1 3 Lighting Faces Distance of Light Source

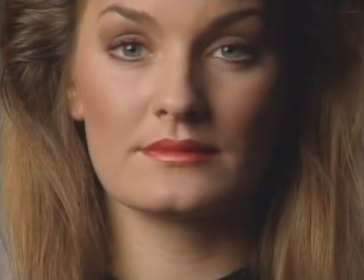0:05 Это изображение Рэйчел демонстрирует качество света, воспроизводимое через средний зон для видеокамер с помощью источника света, который находится на расстоянии полутора метров от объекта. Как мы видим на этом изображении, на расстояние от источника света до объекта влияет родственный размер источника,
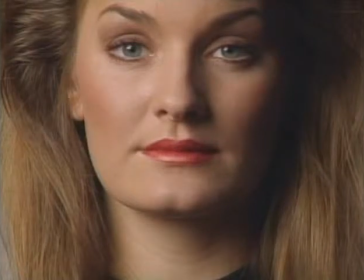0:22 который по очереди воздействует на качество, воссоздаваемое светом.
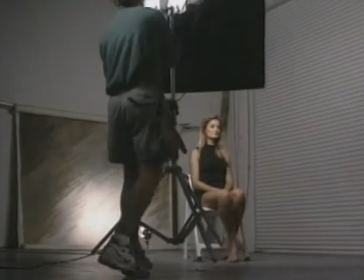0:27 Для того, чтобы продемонстрировать эффективное движение источника света ближе к объекту, зонт для видеокамеры устанавливается в два раза ближе к речел,
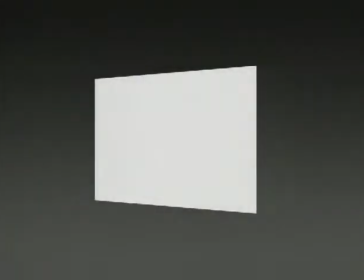0:34 на расстоянии около 75 сантиметров Действующая поверхность источника света увеличивается или уменьшается в зависимости от расстояния,
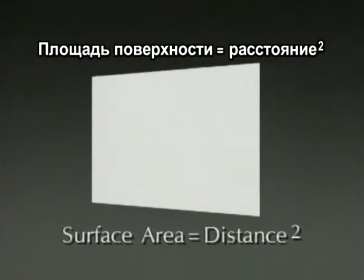0:43 на котором находится источник Это значит, что когда источник света приближается к объекту в два раза ближе,
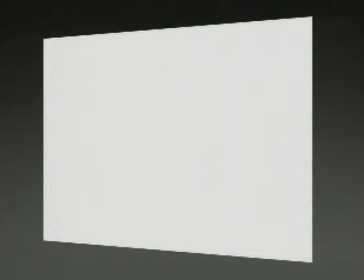0:49 то действующий размер передней площади поверхности источника света растягивается в четыре раза по отношению к настоящему размеру. Когда источник света находится в два раза ближе к объекту, зрительно он становится как бы в два раза шире и в два раза выше. Его площадь увеличивается в четыре раза. Но если источник устанавливается на расстояние в два раза дальше от объекта, тогда действующий размер источника света равняется одной четвертой его настоящего размера.
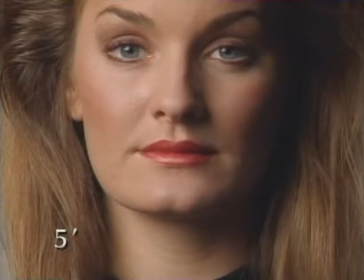1:15 С источником света на расстоянии полутора метров качество света становится мягким, и на этом слайде на лице Рэчел не видны никакие видимые тени.
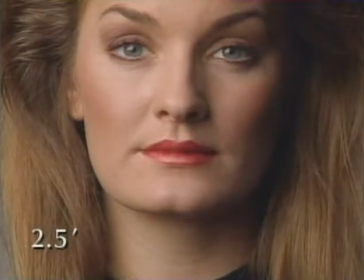1:23 Но если источник света установить на расстоянии 75 сантиметров, действующий размер источника увеличится в четыре раза. На предыдущем изображении источник света был намного мягче, чем на этом. Единственное различие, которое на нем заметно, это уменьшение тени на носу, поскольку качество света уже было слишком мягким.
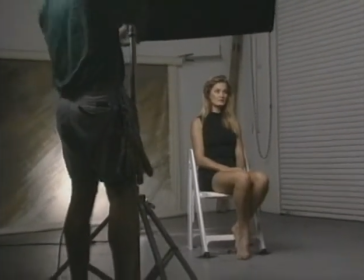1:42 Настоящее действующее расстояние на качестве света становится очевидным,
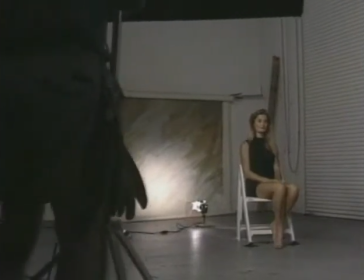1:45 когда источник света отодвигает от объекта Тот же зонд медленно отодвигается на расстоянии 3 метров от Рэйчел
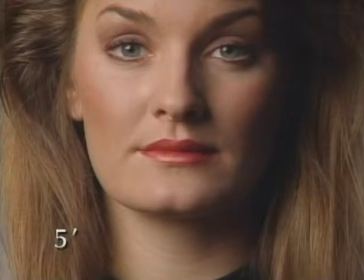1:54 Отодвигая источник света в два раза дальше от объекта, действительно размер источника составлял 1,4 по отношению к настоящему размеру Следовательно,
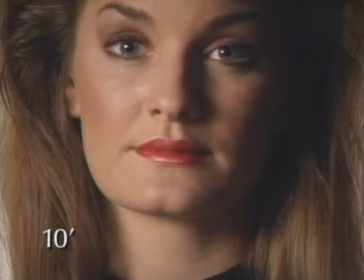2:03 воспроизводимые качества света похожи на малый источник света Заметные тени на носу очевидны И переход к теневой грани становится более четким
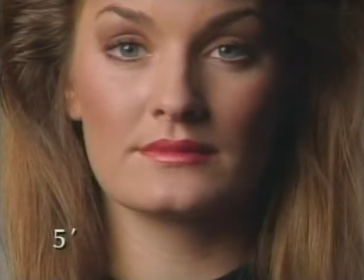2:13 Итоговый просмотр изображений подтверждает тот факт, что расстояние источника света является важным фактором при освещении человеческих лиц
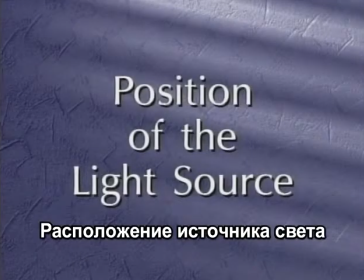Представим наш объект как вид сверху, а фон вокруг в виде циферблата часов Таким образом, мы сможем устанавливать место расположения источника света в положении стрелки часов 1, 4 или 6 часов для того, чтобы показать вам, как это действует на вид освещения, который вы создаете. Когда вы устанавливаете малый источник света на два часа, это одно. И совсем другое, когда вы устанавливаете большой источник света на два часа. Это две разные ситуации. Нужно принять правильное решение для того, чтобы точнее и правильно расположить свет по принципу циферблата. В другом случае нужно, к примеру, решить, насколько высоким или низким должно быть расположение этого источника. Если вы работаете на высоте 5,5 метров, тогда у вас будет резкий угол наклона падающего света, и тень от бровей будет падать на глаза, а тень от подбородка будет падать на шею. Это на ваше усмотрение. Если вы уменьшите угол и опустите свой источник света вниз, или установите его немного выше от пола, тогда это сократит до минимума эффект затененности на шее, который идет от подбородка. Она почти исчезнет на том изображении, которое вы пытаетесь воссоздать. Еще один нюанс по поводу расположения света. Я думаю, что в целом осветители по-разному располагают освещение для лиц мужчин и женщин. Когда я освещал лицо мужчин, во многих случаях на их лицах были тени, то на одной стороне лица, то на другой. На многих съемках. Во время съемок разных шоу мы устанавливаем свет близко к камере и к женщине, так как свет и вспышка придают ей более привлекательный вид.
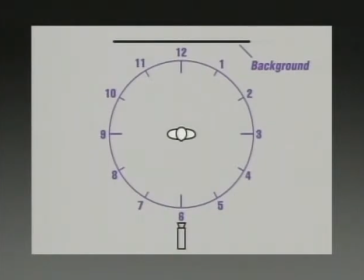4:00 В этой главе воображаемый циферблат вокруг модели будет использоваться в качестве места расположения освещения. Мы покажем несколько эффектов освещения лиц с помощью малых и больших источников света из разных мест расположения стрелки на циферблате.